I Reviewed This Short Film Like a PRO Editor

These are all questions that are not entirely answered the way it is now. So for example, let's say she listens to classical music to relax. Then in this case, I would have her adjust the headphones and I would start bringing in the music that she's listening to and hearing how it's trying to drown out the loud, traveling, and chaotic music that we already have. See how that fights with it and how much it improves it. Does it improve it a lot? Does it not? Is it a little bit better, but not much better, and she can still hear the craziness and it's still very difficult for her? All of these things are storytelling moments that can increase the conflict in this scene, and it could add a bit more of an extra storytelling layer that we're not quite getting here.
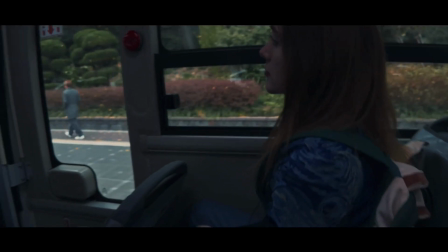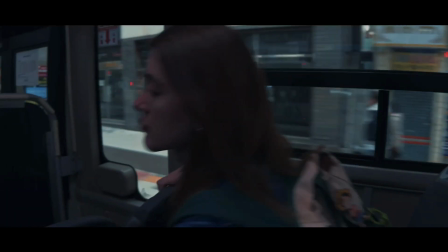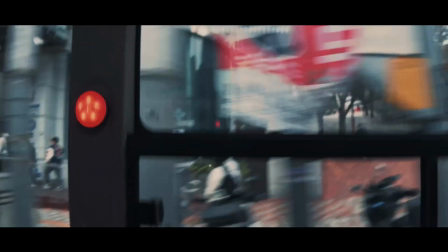Okay, so that whole sequence when she's sitting by the window, I think that can be trimmed quite significantly.
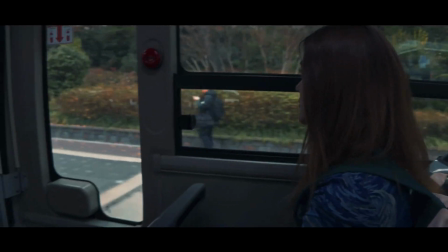We sit on there for a long time and I just don't think it's needed. So we can probably cut that timing in half. And then once she gets up, let's just cut directly to the exterior of the bus.
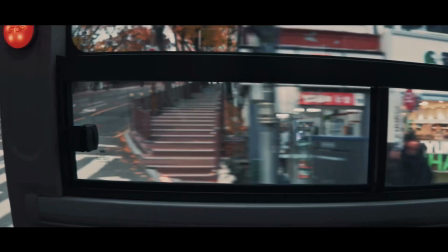We don't need to linger in on the window. We always want to stay with the protagonist. So once she gets up, we move right along with her.
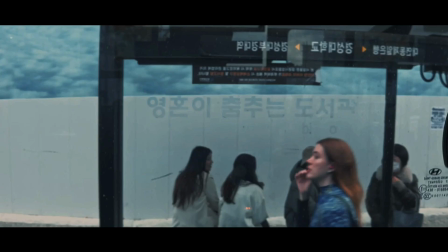This shot out here, it's not the strongest shot in the film. I think you can just cut it. We don't need to see her leaving the station. We can just cut straight from her getting up from the bus to this next shot, which is a lot cooler and a lot stronger. Don't need that middle ground shot.
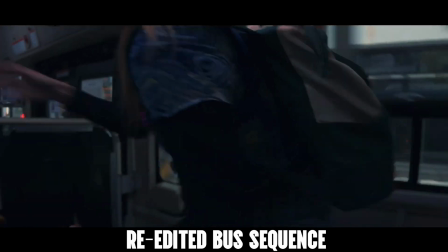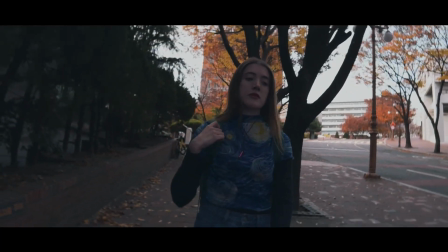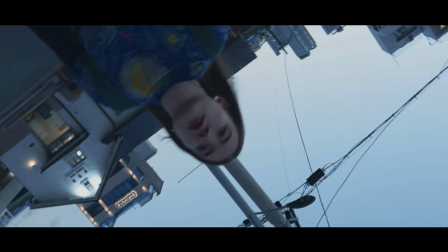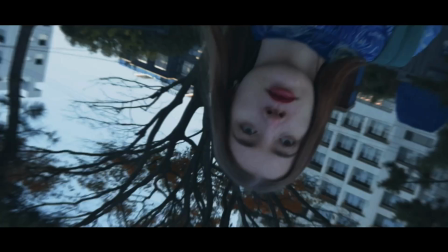So this exterior sequence is visually stunning. I love the kind of disorienting effect that it has. I entirely get that this is a chaotic experience for her. I do think it could be trimmed up a little bit, similarly to the bus. Just you can get through it a little bit quicker.
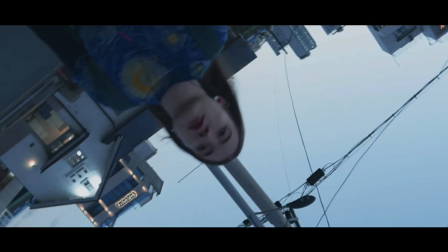I think the cuts between shots can get quicker and quicker as the scene goes to just make it feel like this unstoppable,
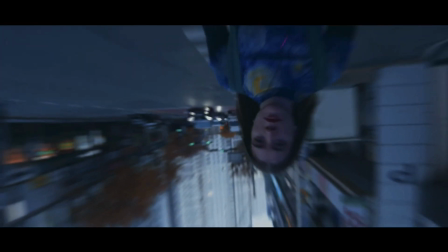accelerating momentum that's gaining in on her. But the rest here, this ramp out is just perfect.
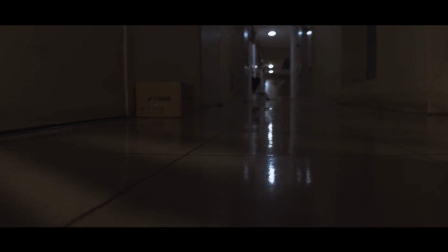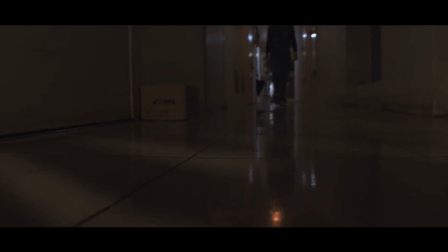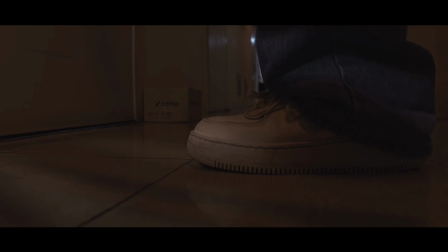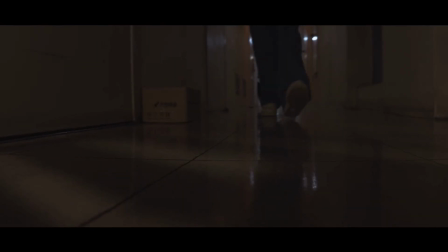This corridor shot is really cool. I love hearing the footsteps get louder and louder as she approaches the camera.
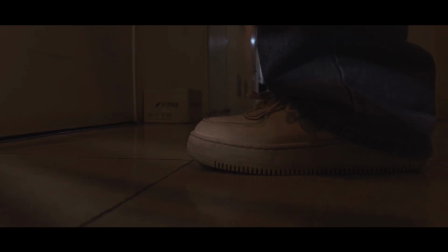I will, however, say I don't think it's entirely necessary. It's a very cool shot, but outside of that, it doesn't accomplish much from a storytelling perspective.